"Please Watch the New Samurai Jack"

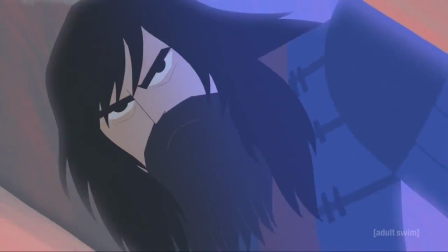[4:07]
This fight tops off the premiere by showing you that this is still the same show that you watched as a kid, just a little more grown up.
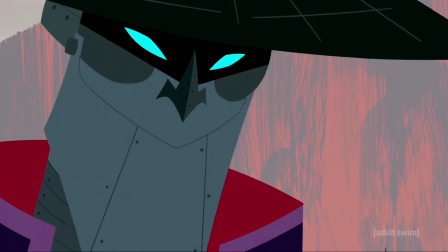[4:14]
And that's the best thing about this final season. It doesn't feel like a dark, gritty reboot, it feels like a sequel.
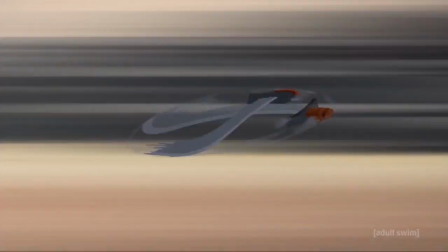[4:20]
Sometimes when shows come back after a long time, they're missing some of the elements that made the original so great.
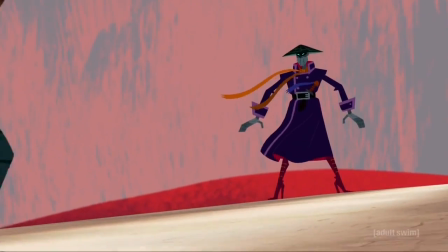[4:25]
Yeah, I'm looking at you. But Jack somehow does not suffer from this. It has all the old elements and more.
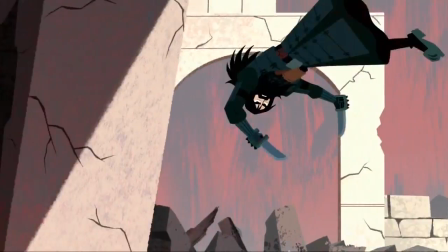[4:33]
It genuinely feels like the show just never stopped. It's a full-on continuation of the original series, except now it grew up with the generation that originally enjoyed it.
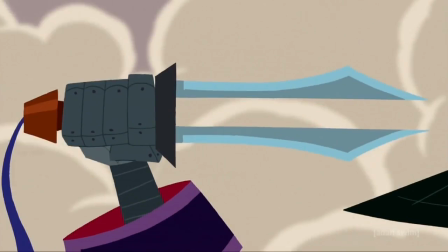[4:41]
The show doesn't have gore and swearing, it has maturity.
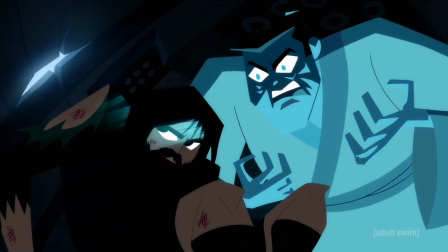[4:46]
At the beginning of the show, Jack is contemplating suicide, and Aku is suffering from clinical depression.
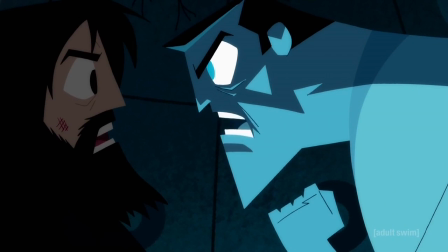[4:52] Who cares anymore? There's no way home. There's nothing to fight for. There's no more honor.
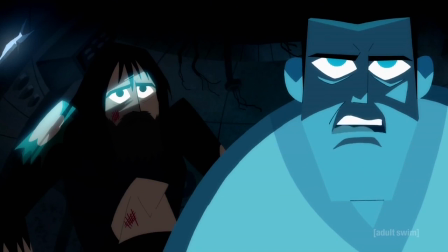[4:57] Come to think of it, the only honorable thing to do is quiet.
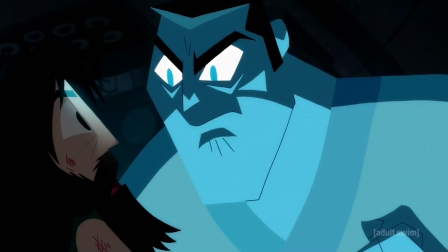[5:03]
That's leagues more mature than unnecessary sex scenes.
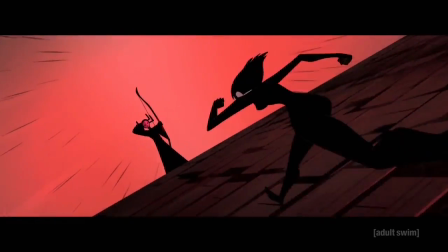[5:06]
Blood is shown when necessary, and when you see it for the first few times, it actually manages to get some shock out of you.
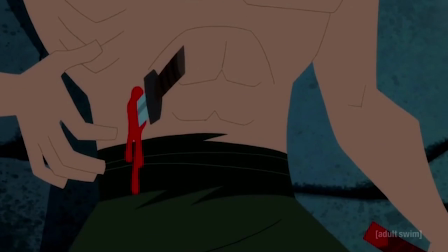[5:12]
Not because these scenes are horrifying or shocking, but because the sight of the blood in the show usually means that things are getting serious.
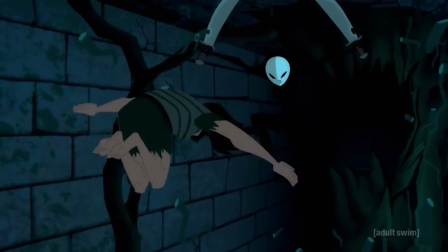[5:19]
A series coming back to finish off an incomplete story should grow up with the viewers, especially if it's been a really long time since we've seen it last.
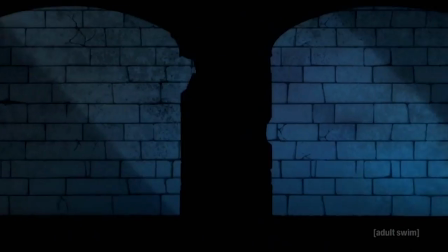[5:27]
This can also be seen in the art. It looks similar enough to be recognizable, like, that looks like Samurai Jack art.
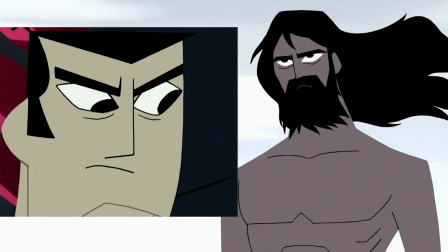[5:33]
But when you compare the look of the new show to that of the original, you can kind of see how things look more refined.
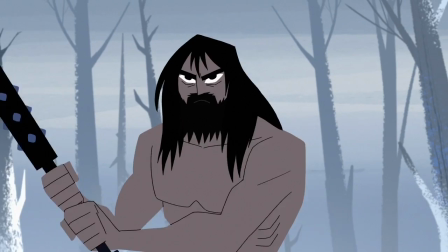[5:39]
Genny said he wanted to make the show have a slightly less cartoony look, and you can really see it here.
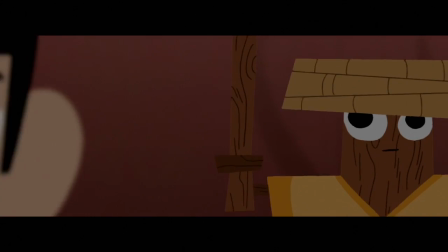[5:44]
This team has mastered the art of 2D Western animation. This show feels like the ultimate evolution of the old cartoons from the early 2000s.
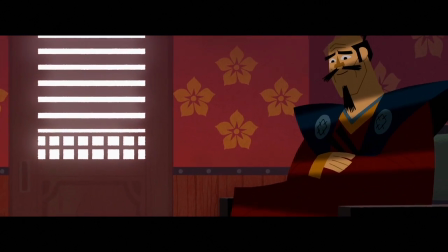[5:52]
It's not just a finale to this classic show, it feels like an homage to this era of entertainment.
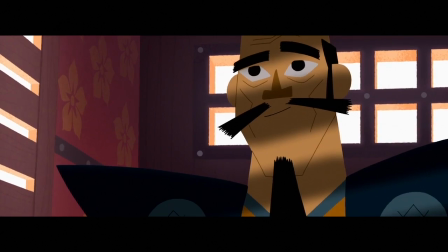[5:58]
Watching this show can really make you miss old Powerpuff Girls, Foster's, Dexter's Lab, while telling a story that keeps you hooked.
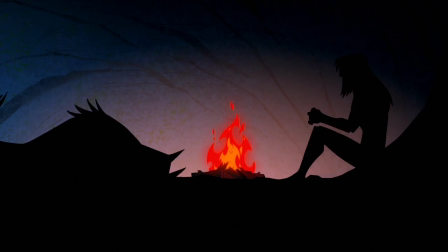[6:05]
Now, speaking of hooked, let's go over the progression of these first 3 episodes and how they just manage to grip you by the throat until you hear those credits and you can finally catch your breath again.
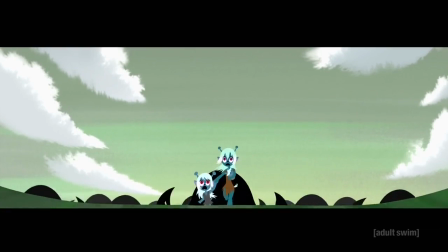[6:15]
As I said, the first episode serves to reintroduce the viewer into this universe.
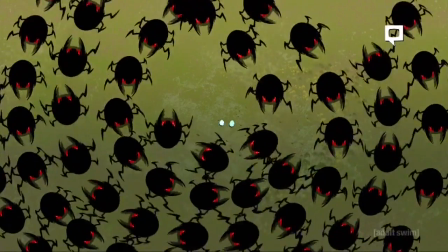[6:20]
It brings you up to date with the current state of Aku's future and, the things that are going on with Jack.
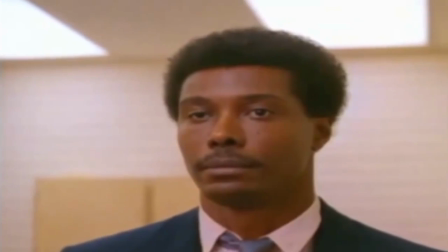[6:25]
Now, by the end of episode 1, you're probably going to feel like, okay, yeah, that wasn't that bad. I'm pretty interested to see what happens next.
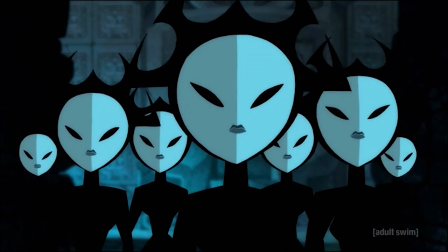[6:31]
Then, episode 2 happens, and it's like, oh, wow, okay.
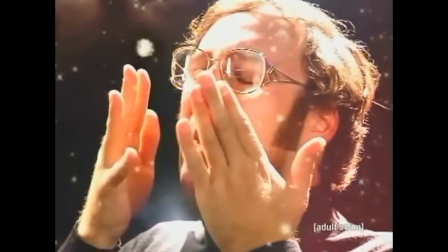[6:37]
That was really good. Holy shit, that was intense. I really need to see the next one.
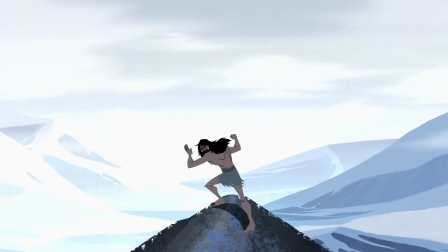[6:42]
Then, you watch episode 3, and you're like,
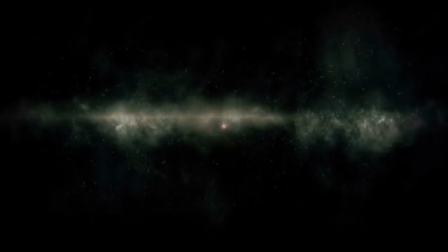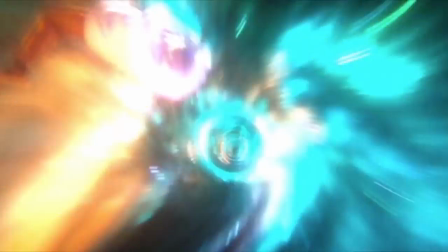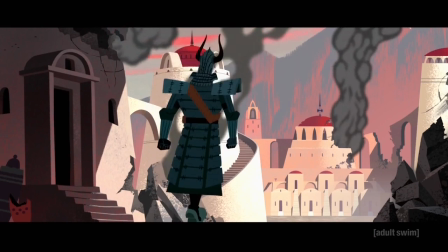[6:56]
so how is it this good? Well, it's because Samurai Jack doesn't waste your fucking time.
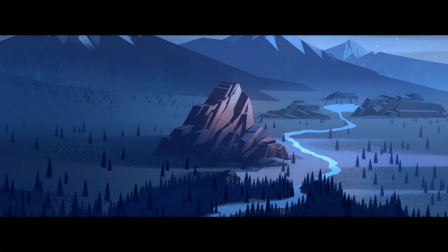[7:02]
Alright, this is a series that employs the golden rule of storytelling.
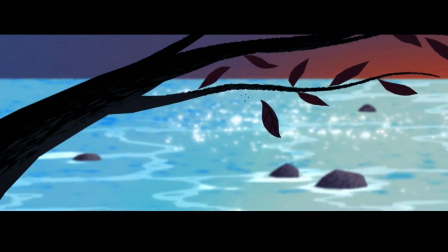[7:07]
Show, don't tell. Too many shows, especially animated ones, rely on exposition and pointless scenes.
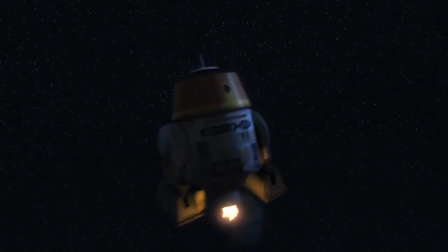[7:16]
Sometimes, to just fill in the full 20-something minute show, you'll get a weird out-of-place action scene.
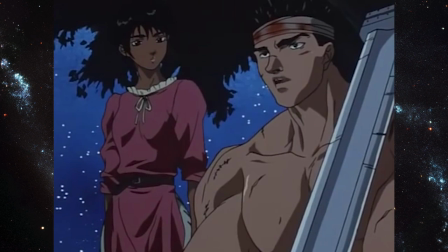[7:22]
In order to learn the plot and how the characters feel, sometimes you just have to listen to characters straight up tell you what you're supposed to feel or what's happening.
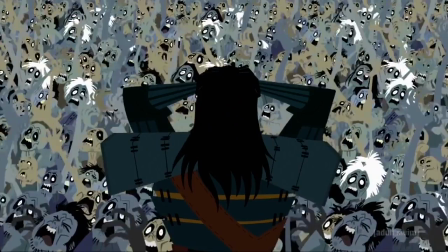[7:30]
Samurai Jack avoids these problems whenever possible. When you see images like this, you understand exactly how Jack is feeling.
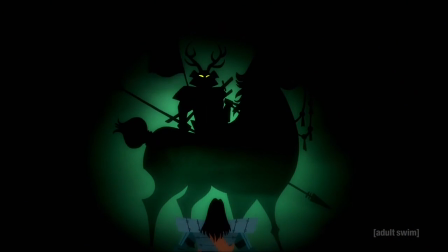[7:37]
And that's the other thing, Jack has a wide emotional range in this show. This show is called Samurai Jack, and he has never been so realized.
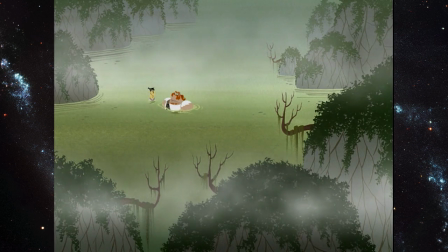[7:46]
Some of the episodes in the old series use Jack as a window into the world. We experience the stories through his eyes, and he would just wordlessly go through these adventures.
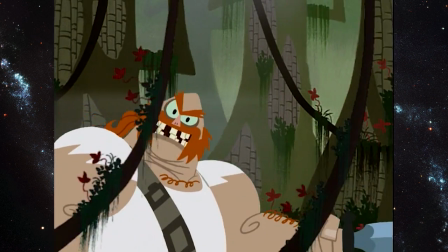[7:55]
Not every episode was like this, but at times it felt as though Jack's drive to return to his timeline and beat Aku was being pushed aside in favor of telling certain stories.
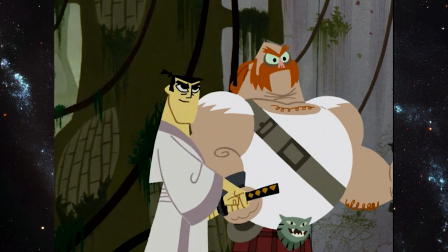[8:04]
Now, this isn't a bad thing, it worked for the format of the old series. But in this new season, Jack is completely different.
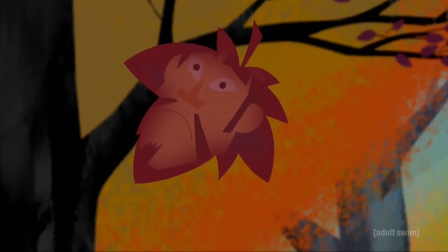[8:11]
He's older, more experienced, and he has a desperation to finish his quest.